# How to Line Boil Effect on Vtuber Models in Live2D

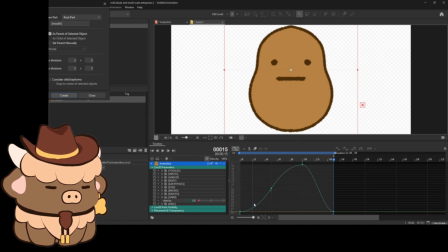[8:17]
And you see what we've got here is a Bezier curve. It's important to understand what this is and what this means. A Bezier curve is going to ease your way from one keyframe to the next, nice and slow, and ease it through to make it seem seamless. This is just a real seamless animation.
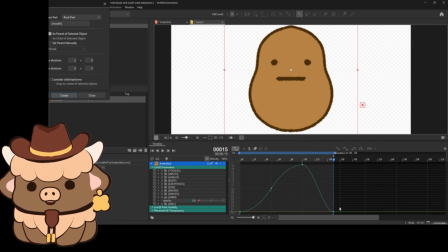[8:34]
We don't want that. We want a stop motion, just very abrupt animation style.
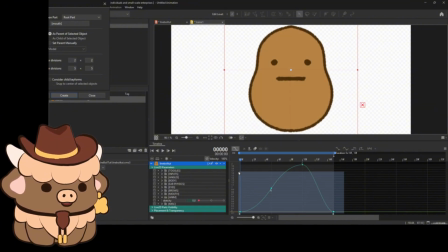[8:39]
In order to achieve that, we're just going to go ahead and grab all these. We're just going to highlight all that. And then up here, we're going to click on step interpolation. It looks like literally like steps, like stairs. And what this does is exactly what it sounds like. It's like you're going from one frame to the next, like you're climbing stairs.
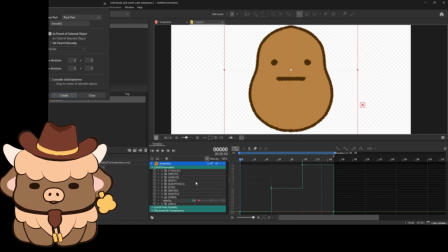[8:56]
Bam, bam, bam, bam. There's no easing about it.
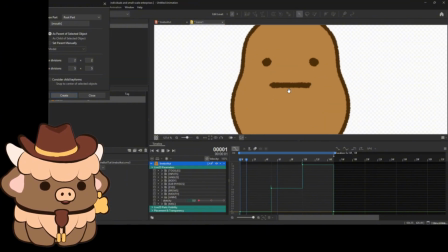[9:00]
So now when we click play, you'll see we've got a very choppy stop motion kind of style effect.
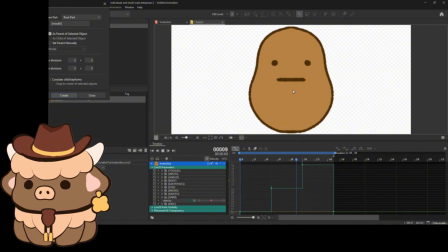[9:05]
And that's all thanks to our buddy step interpolation. So we did it. That's pretty much all there is to it when it comes to the traditional way of stacking frames.
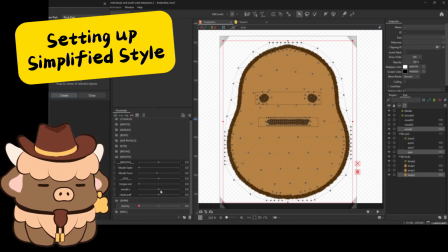[9:16]
Okay, so for the simplified style, this is helpful if you are trying to be
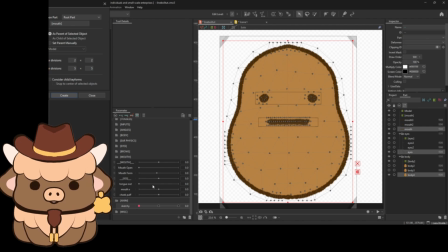[9:23]
conservative with your resources and not have so many layers that you want to put in into a texture file, or maybe your client or you or your client are looking to rig this sort of effect but the artist involved didn't make enough layers and you're trying to find a way or like a workaround for that.
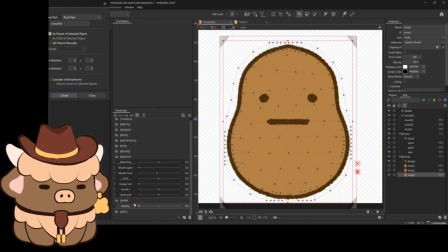[9:39]
Well, this is how you would do that. Again, I still recommend that your sketchy is on a blend shape. It'll save you so much time, so much heartache when you're trying to edit mouths and stuff, especially if you're trying to give it that line wobble effect. So just go ahead. I'm just going to show y'all with the body. I ain't going to do everything. Just going to show y'all with the body. So
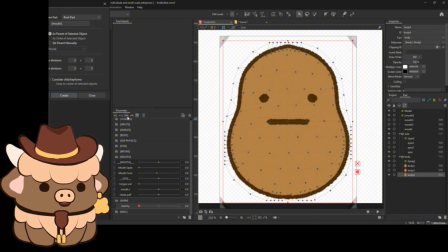[9:57]
I got my body layer selected. I'm going ahead and click on these three dots because we're just going to make the three lines. We're just going to make the three frames. So on the first one, we keep it default. We ain't need to do nothing with that.
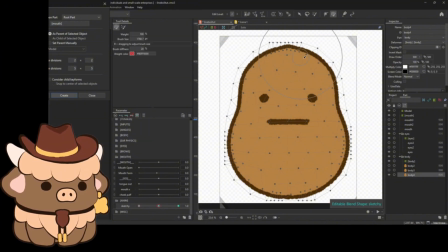[10:10]
On the second one here, I'm going to grab my brush tool. Now this is a standard art mesh, and if we want more like detailed
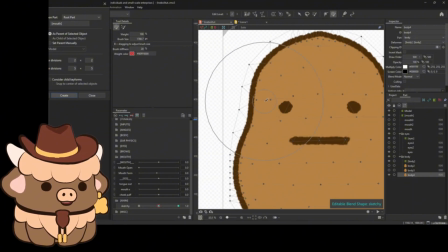[10:20]
wiggle wobbles, then we would need to add more meshing on here. But I'm just going to show y'all what this looks like with just a standard art mesh.
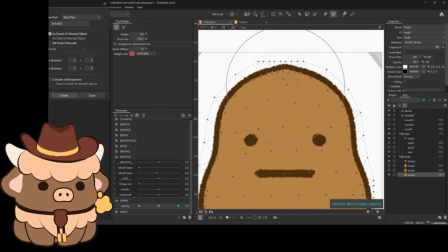[10:27]
I didn't make this, it's just whatever the system gave me, right?
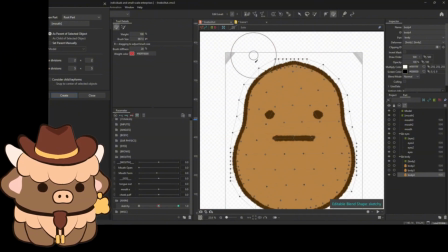[10:31]
So we're going to take this tool, I'm going to make it a little smaller, and I'm just going to go around and kind of just wiggle this stuff around a little bit. So I'm going to push this down here and maybe pull this out a little bit there. And kind of just do like that.
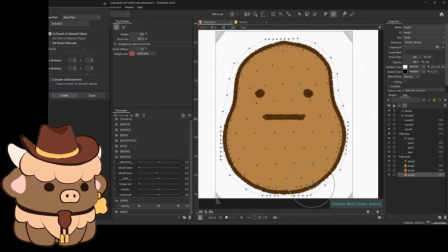[10:46]
The more you push stuff around, the more choppy it'll look.
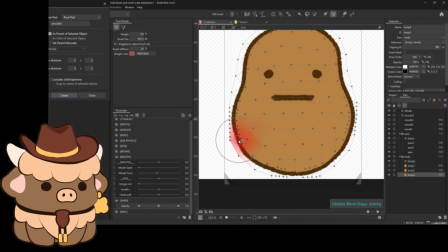[10:53]
So depending on the vibe you're going for, just kind of keep in mind, like,
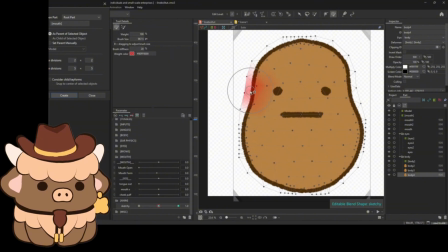[10:57]
do I want a drastic line boil or do I want something just real, real fine and crafty?
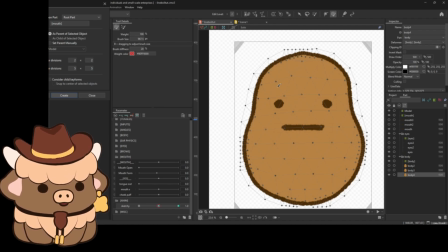[11:04]
So just kind of keep that in mind. And then the last one,
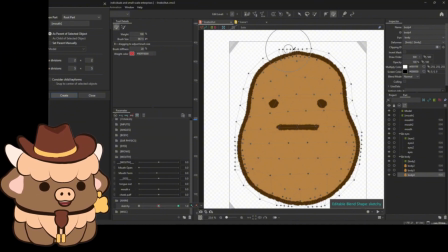[11:09]
what I like to do is I try to edit one like this, and then I will copy this layer.
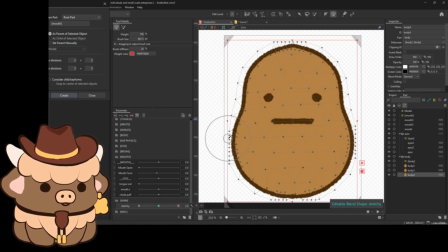[11:16]
So I'll do Control Shift C, then go over to this frame and Control Shift V, so that now these both look exactly the same.
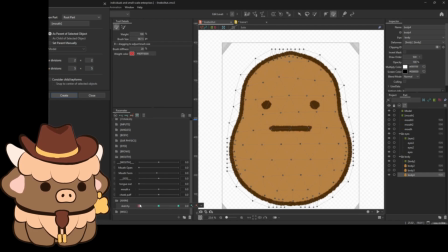[11:23]
And then I will go back and forth from the last frame to the first frame. So like, let's look right here.
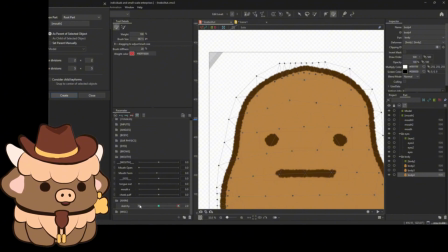[11:29]
We'll look right here, right? When we go to the first frame, we see how it kind of goes back up. So on this frame, I'm gonna attempt to just kind of bring it back to the original frame, but not like completely.
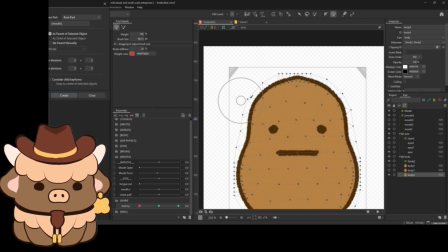[11:41]
And I'm gonna do that for like this whole mesh so that it just kind of gives it a more seamless look when the lines are boiling. So we're gonna do that for this whole like area basically. So we see where this is at. This needs to come up a little bit.
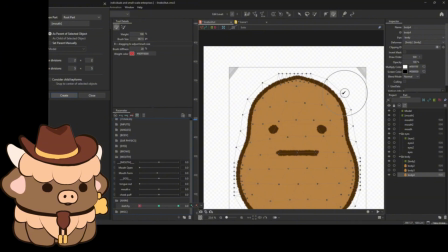[11:57]
Oh. I'm looking right here now. We see how that kind of comes out.
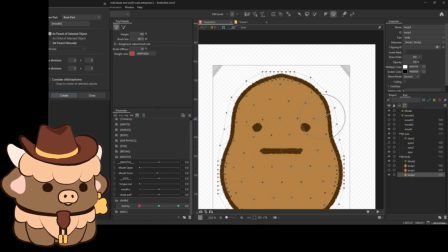[12:03]
So I'm just gonna push it back in. I'm gonna look right here now. It goes in, so I'm gonna pull it out.
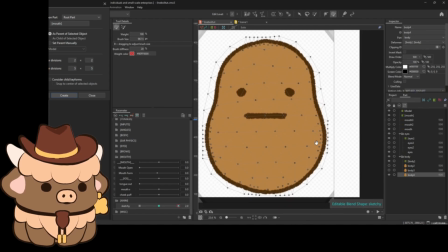[12:12]
I'm looking right here, it goes out, so I'm gonna push it in. We just keep doing that for the entire process.